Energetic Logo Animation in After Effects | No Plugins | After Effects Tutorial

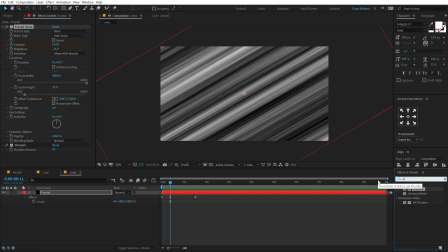248s
So in order to do that, I'm going to extract the black color. So I can go into effects and preset, search for extract, double click to apply that. And let's simply increase the black point. And now if I just turn this on, so you can see what we're doing here.
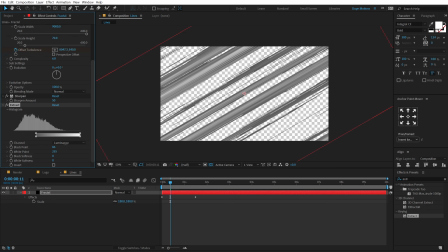263s
We are extracting the black color. So I can go really high, something like 120 or something.
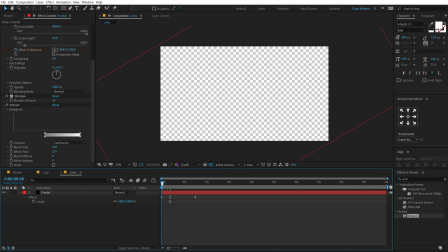269s
Play around with the number. And now if I preview this, we get this really cool reveal.
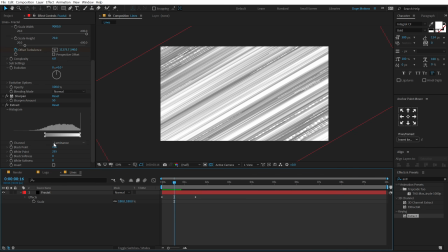277s
Pretty nice. I'm happy with this. So our lines is ready. Let's go back into our main render comp.
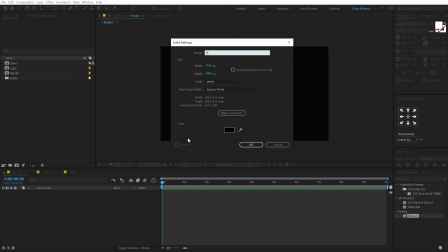283s
Let's hit Control Y to create a new solid. Call this BG for background.
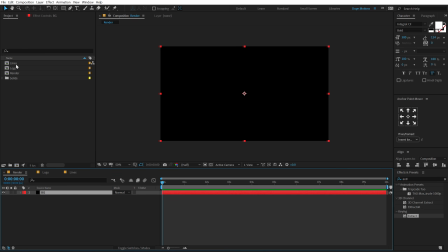289s
Hit OK. And let's drag and drop in our lines. Let's drop in our logo on top of that.
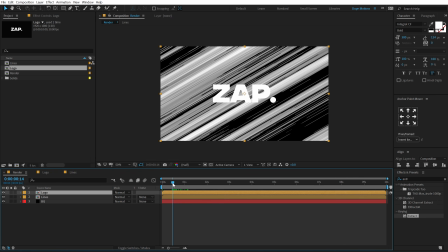295s
So we have something like this. Right. And then what I'm going to do is set the track matte of the lines to alpha matte,
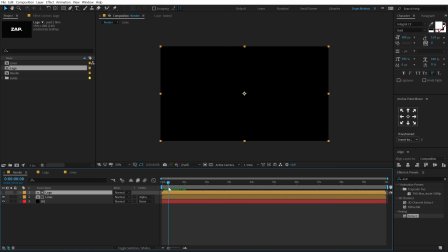303s
and boom, there we have a really interesting reveal for our logo, which looks pretty damn cool. If you don't see this track matte option, you can hit F4 on the keyboard and that should make it visible. So that is looking very nice.
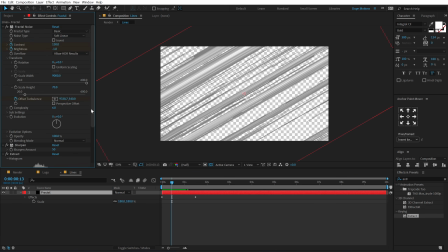317s
I can even maybe tweak it a bit more. So I can go into effects and control. Let's increase the black point to 125 or something.
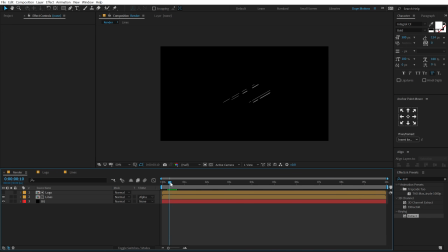327s
So it looks much more rugged. And yeah, I really like this look. Now let's start with the fun part. So I'm going to select the logo composition, hit control D to duplicate it. And let's turn this on. We can hide the lines as of now. So we can just see the logo. And then let's go into effects and preset and search for Vegas.
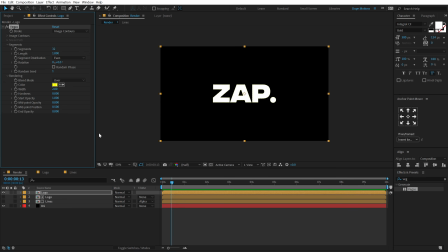348s
So this effect will help us create those lines. And we can also use Saber, but I think I wanted to keep this tutorial plugin free. So no plugins. So I wanted to go with the default or the traditional plugins that comes with After Effects.
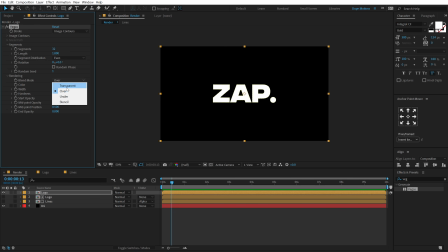362s
Alright, so let's change the blending mode from over to transparent. Let's change the segment first of all to 1.
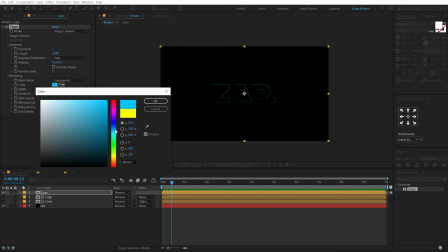368s
And for the color, you can go with any color that you like. I'm going to go with a nice blue theme.
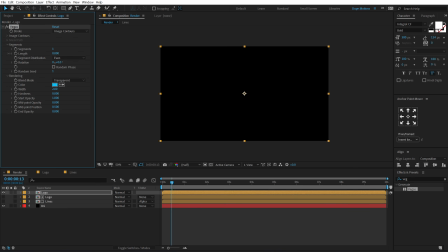376s
Let's set the length to 0. And let's create a keyframe on the rotation as well. So I'll go at the very start, create a keyframe on the length and the rotation. And also on the start opacity, let's set this to 1.
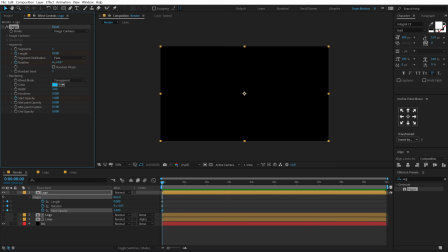390s
Okay, that is fine. And hit U so we can see just the keyframes. Let's zoom in a bit, go to around 20 frames. Rotate this by minus 90 degrees and let's increase this to 1.
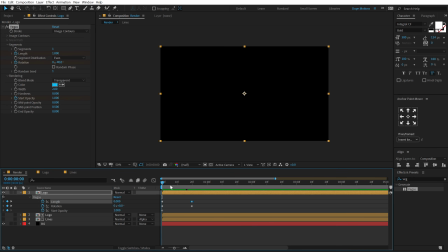402s
So we have this really nice reveal as you can see. Looks pretty cool. Now I think I'll go right here and set the start opacity to 0. So now we have something like this. So it comes in and fades out.
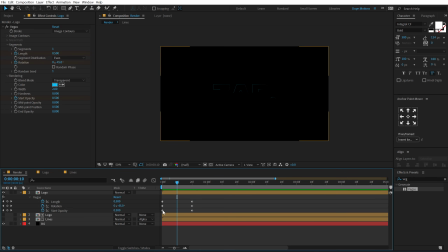423s
But what I can do is actually move the start opacity, this keyframe, to 10 frames. So now we have a very intense start and then it fades out like so. So this is looking pretty good, I think.
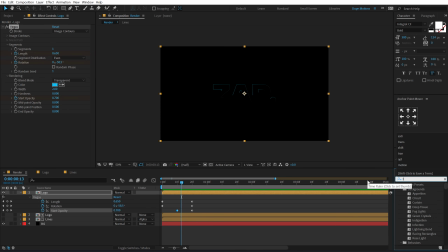440s
Now let's go into effects and preset and add some turbulence displacement.
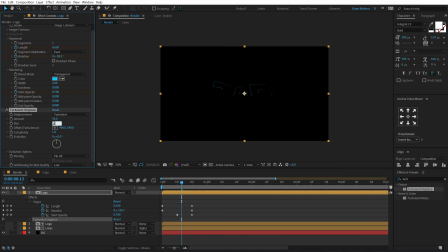445s
So I'm going to bring down the size to 2 or something and increase the amount to 80.
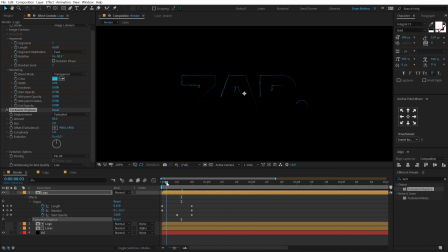450s
So we get this very nice rugged look, which looks like electricity. And now we can go ahead and add some nice glows to this. So let's type in glow, double click to add this glow.
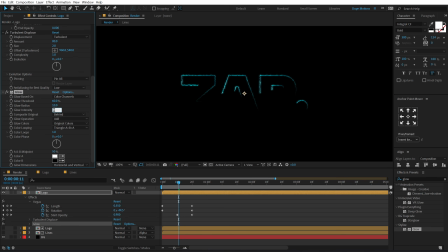465s
All right, let's bring that down to 0.8 or something. Let's hit Control D to duplicate this glow. And this time I'm going to bring up the radius to around 80. So we get this really nice glow. Now, obviously, I'm going to bring down the intensity, but you can see the glow doesn't look that good.
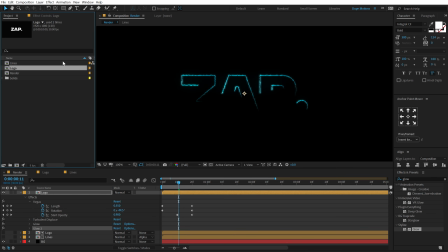481s
So what we have to do is go into the project panel and hold Alt and click on this button that says 8 BBC. And I'm going to switch to 32 BBC. So now you can see we get some very nice and prominent glows.